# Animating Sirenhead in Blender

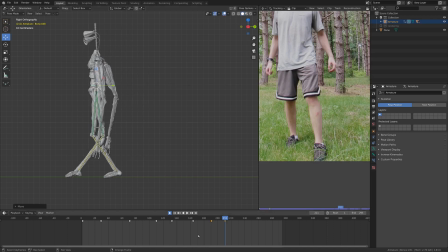[8:19]
And then once again, just moving the whole body right up there. And once again, moving the knee bones right up there.
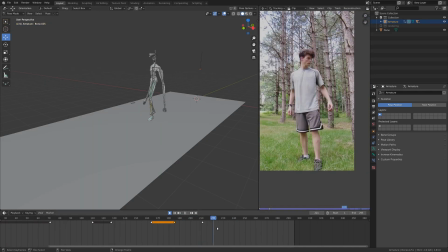[8:31]
Cool. And as you can see, at this point, our character just kind of stands there for a second and looks around. So I'm going to stop there. We have a basic walk cycle going. Let's add in a few more layers to that just so that it looks a little bit better.
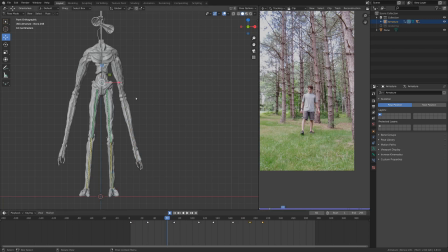[8:48]
So first layer is weight shifting, and that is just going to be with our main bone for the body here.
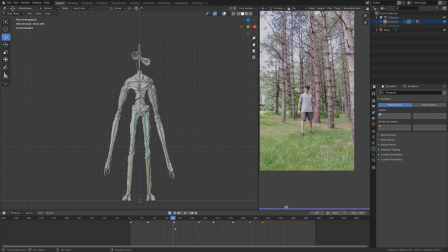[8:55]
So as you can see, we already started with that, but then we just kind of glossed over it a little bit. In orthographic view, it looks really silly. Let's hit 5 on our number pad so that it will go out and we can actually see what's going on here.
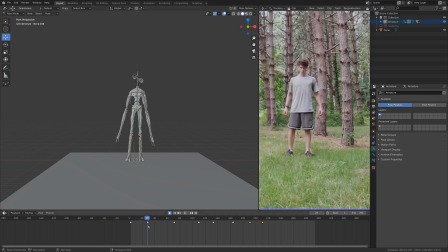[9:08]
All right. Weight shifts over here. Weight shifts back. That's good. And at this point, we want our weight to shift in between frames when the foot is picked up.
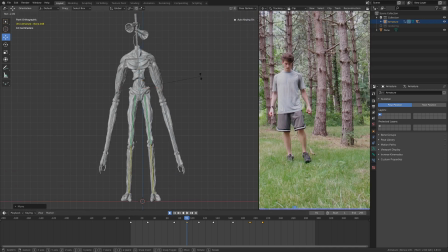[9:22]
So I'm going to grab the main body part and just scooch it over here and then just rotate it a little bit with R. Nice. And then it goes back to normal, slightly rotated. Here at this point, we want it to be slightly back over.
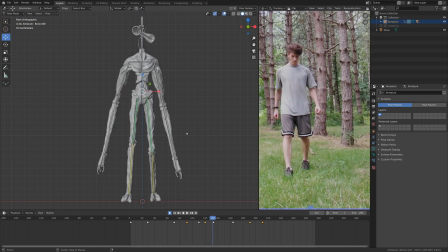[9:38]
He's picking up a little bit of speed, so he doesn't have to lean quite as much. And then right about here, we actually should be having it lean back the other way a tiny bit more. And
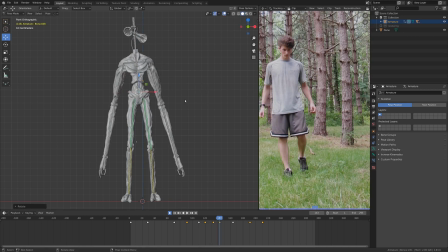[9:57]
and quite a bit more at this point. Now, if you haven't picked it up yet, I'm a pretty terrible animator. But that said, the really sweet thing about this technique is I don't really need to be a good animator because I can just look at what the reference is doing,
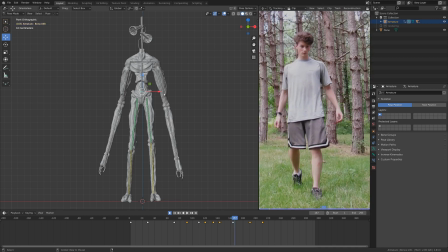[10:13]
and if I copy that well, it will be pretty realistic. And when you get to this point, it pretty much stops, and then the weight shifts a tiny bit from here to here.
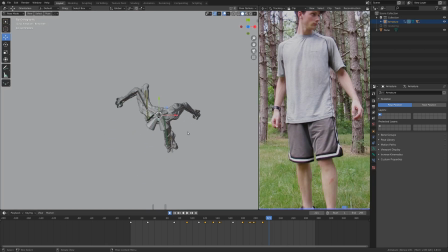[10:32]
So I'm just going to take this top view and just scooch it over so that the weight is resting more on the front leg here. Very good. And that just kind of indicates that he's slowing down.
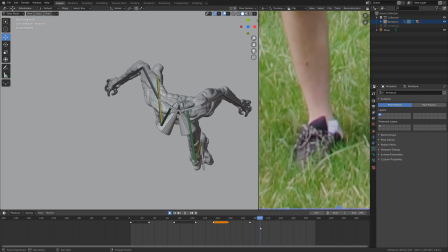[10:46]
And also, if you look closely, the right foot here at the end just shifts over a little bit on the toe, which is a little bit hard to do with our basic rig here,
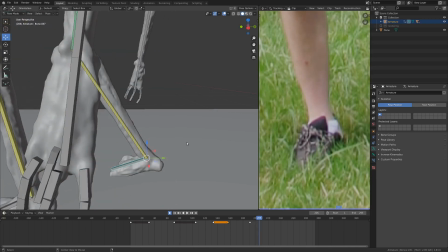[10:55]
but that's okay, we can still do it.
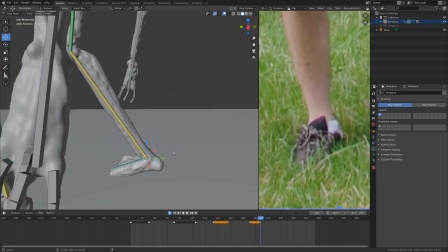[10:57]
Take this point, that's when it starts, so grab, and then set it at this point.
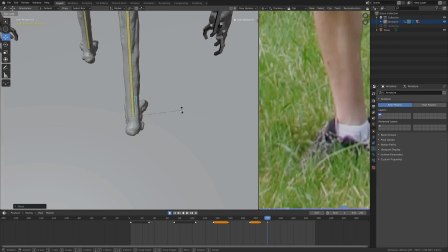[11:05]
I'm just gonna move it around on this axis real quick, and rotate it, there we go.
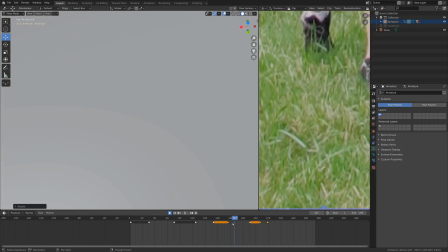[11:12]
A little heel shift for you. Very nice.
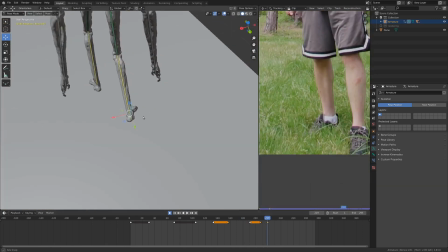[11:15]
So it's things like this little heel shift that you add in because of the reference that you just never would have thought would have been there,
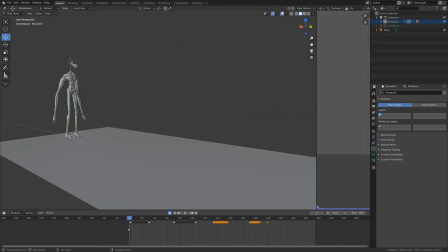[11:22]
if you were just kind of animating it by your imagination. And if you take a look here at the first pass, we definitely have a walking animation going on, so that's pretty great.
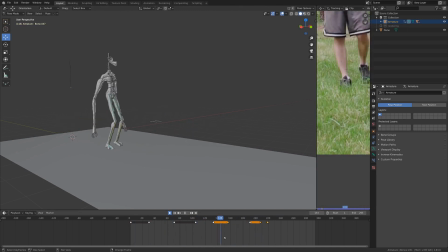[11:30]
There are quite a few more layers we need to add in if we want it to look a little bit more believable,
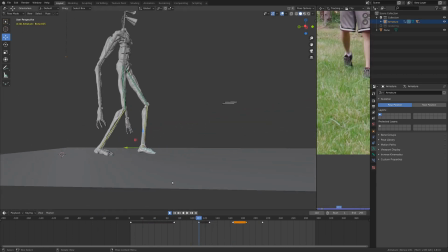[11:34]
so what I'm going to do now is just add some mid-steps where the feet actually pick up instead of just sliding across the ground.
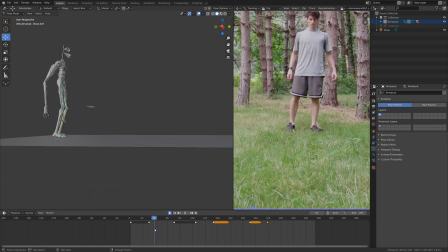[11:41]
And once again, if we take a good look at our reference video, that gives us a pretty good idea of when the feet need to be lifted up and when they need to be set down. So from side view, I'm just going to go 3 on my number pad to get into side view. I'm just going to look here real closely.
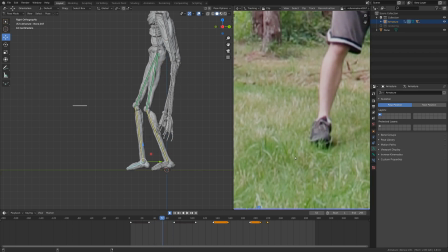[11:56]
The foot is at the highest at about this point here. So I'm going to take that up on the Z-axis. And if you want, you can even start animating the tilt of the foot. I think it might be rotated like this a little bit.
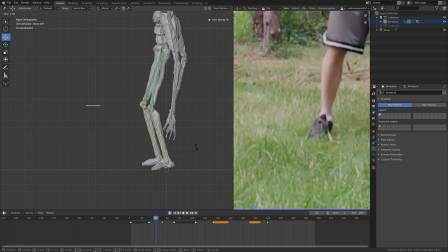[12:12]
And at this point, might be rotated down a little bit. There we go.
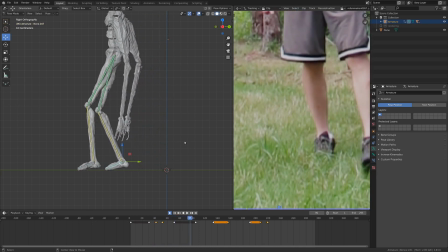[12:17]
Cool. And we can just keep focusing on this foot if we want.
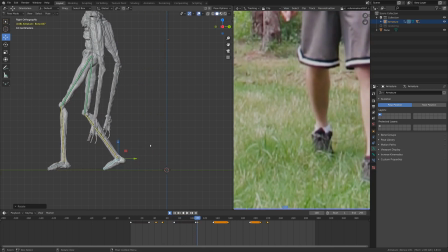[12:23]
So up a little bit, point the toe a little bit, move along.